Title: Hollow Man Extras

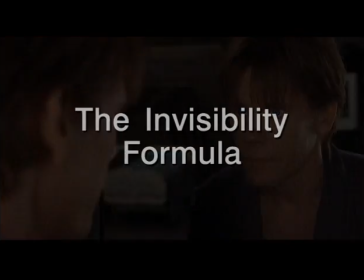3s See you later.
From the beginning, Paul and I had many discussions and many concerns about not only how to do the digital aspects of creating invisibility, bringing him back and forth, but also the performance aspects.
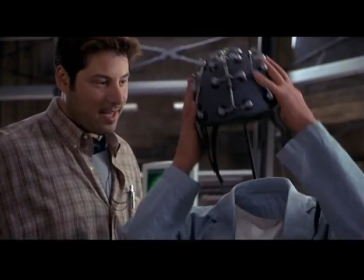17s
To make the scenes realistic, to make interaction between Kevin Bacon and the other actors possible,
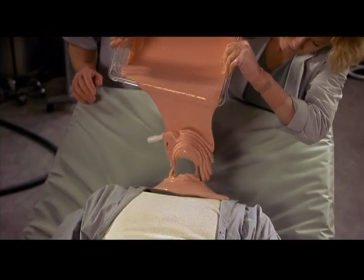24s
and to make the invisible man still part of the visible world and interacting continuously with the visible world.
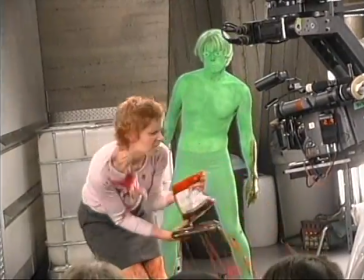31s
You needed to have Sebastian Cain, Kevin Bacon on the set, even if he was invisible. If he is just invisible, okay, I mean, then you can forget the whole film.
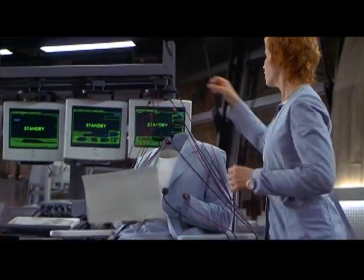41s
You see for a moment, there's a shirt and a jacket running around, and that's it. So you have to think about what can we do to make an invisible person visible.
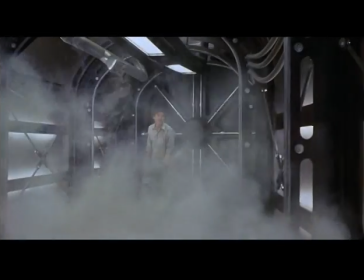51s
He's visible, but he's not visible like a human being. He's visible because he walks through the smoke, or the water falls on his face, so you would see the head outlined or whatever. So we had to shoot everything with Kevin.
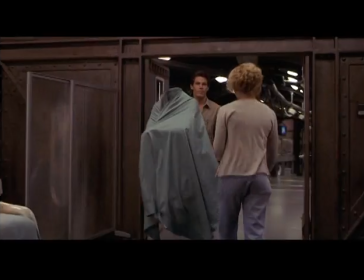62s
The body language of an actor, it's very expressive, and especially if you cannot see him, it's very much about what he's doing with his body.
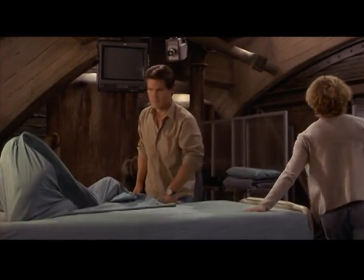70s
So that was the reason. Just the movement of the sheet and the body is very specifically made. It's just a way that really sells the invisibility. So he could really grab the actors.
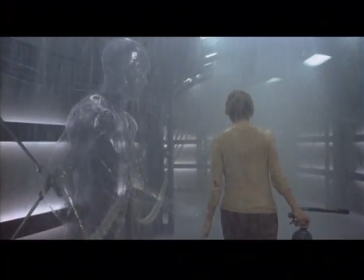82s
When he had to strangle them, he would really do it. When he had to fight with them, he could really punch them or grab them and throw them. That it all could be done in a real way. Having Kevin there added the problem for us of having to get rid of Kevin.
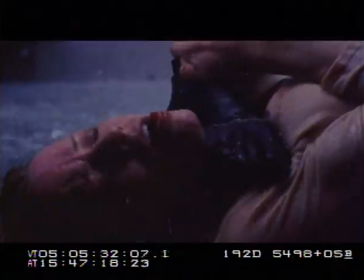95s
How do you get him out of the scene?
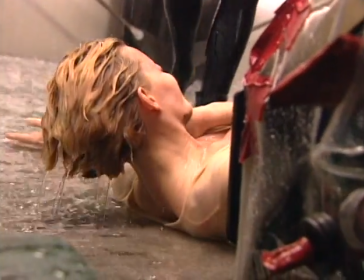101s
And so on set, you'd either see Kevin in a black bodysuit,
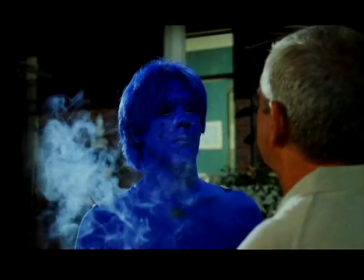105s
a green bodysuit, blue bodysuit, all dependent on the situation.
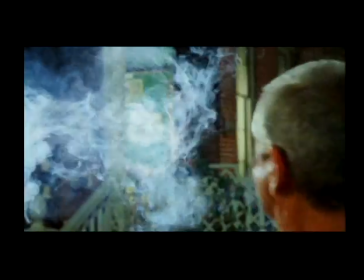110s
And we would literally then, later on, take him right out of the scene and replace him with whatever stage of transformation we wished.
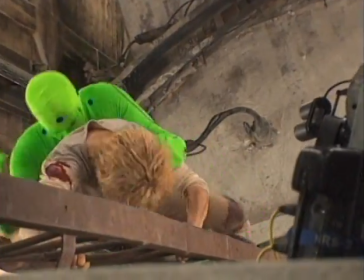121s
The green suits are very light efficient. So from a lighting standpoint, they don't take very much work. They glow very quickly. So in most cases, those were the preferable choice, but they wouldn't work well in water. Because the green would reflect in all the little water drops around. So in that case, you normally paint everything black.
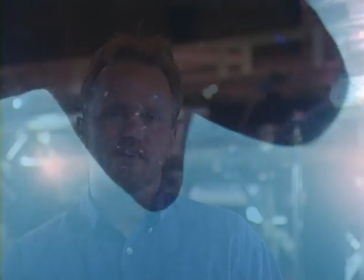141s
It has a black face. Everything has to be black. And the green also tended not to work well in the smoke.
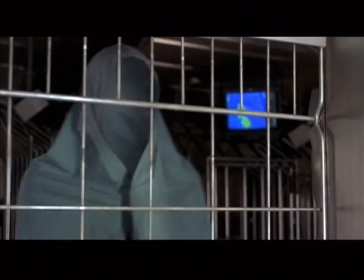148s
When you have a person walking around, but the head is gone. So to take the green head out, that's very simple. Only problem is, if the head is gone, what do we see? We see what's behind the head. If I would be green to take me out, that's fine. Then you get, but what do you get? Then you get a black hole, isn't it? Because you don't have the wall behind me. And so to add the wall, I have to repeat the move of the camera without the actor, so I now include the wall into my shot. So we have to do the same scene twice.
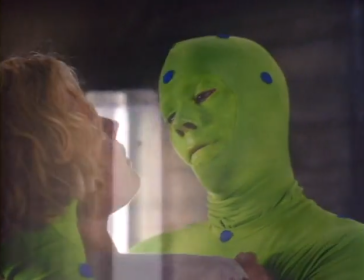180s
Once with the action and once without the action, which just shows the background.
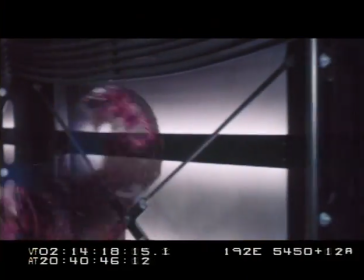186s
So I can steal the wall from the plate and add it at the area where I took Kevin out of the shot.
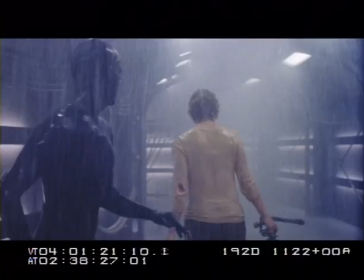194s
If it's a scene in the rain, Kevin running to the scene, grabbing a woman, slapping her, or worse.
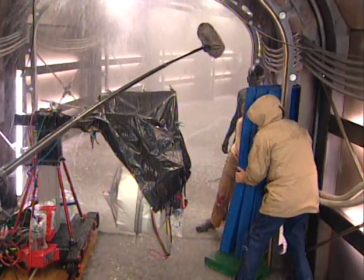202s
After shooting that shot, and you think, okay, we have 4 or 5 really good takes. So after we got the first pass, they're talking to each other, they're happy.
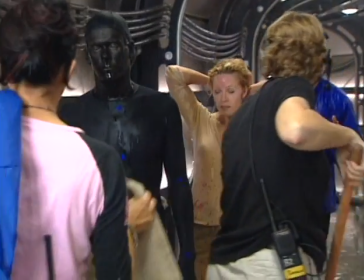209s
That's a take, excellent. So now everybody clears the set. The actors can go back to their trailer. They can have a coffee. Now, nobody touches the camera anymore.
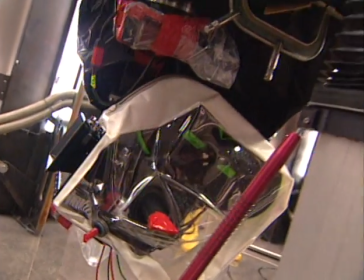218s
Now the computer works from these recorded moves and moves the camera exactly the same way.
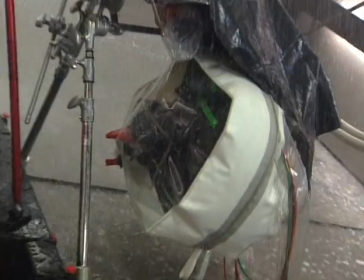226s
The camera repeats precisely the same, with tracking and tilting and panning and booming up.
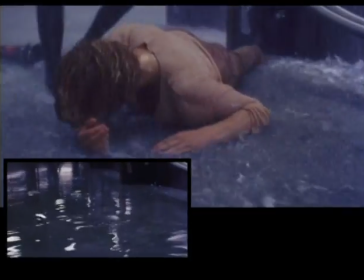233s
So the camera does the exact same move it did originally, but nobody's in the picture. That's the second pass. It's called a clean pass. In addition to that, there would be a lot of element passes. You redo the scene again with, let's say, rain.
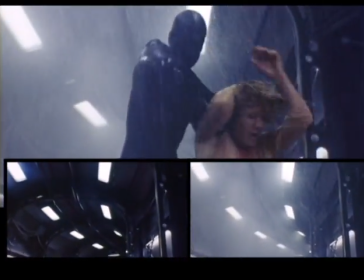245s
So sometimes you have 3, 4, 5 plates on every shot.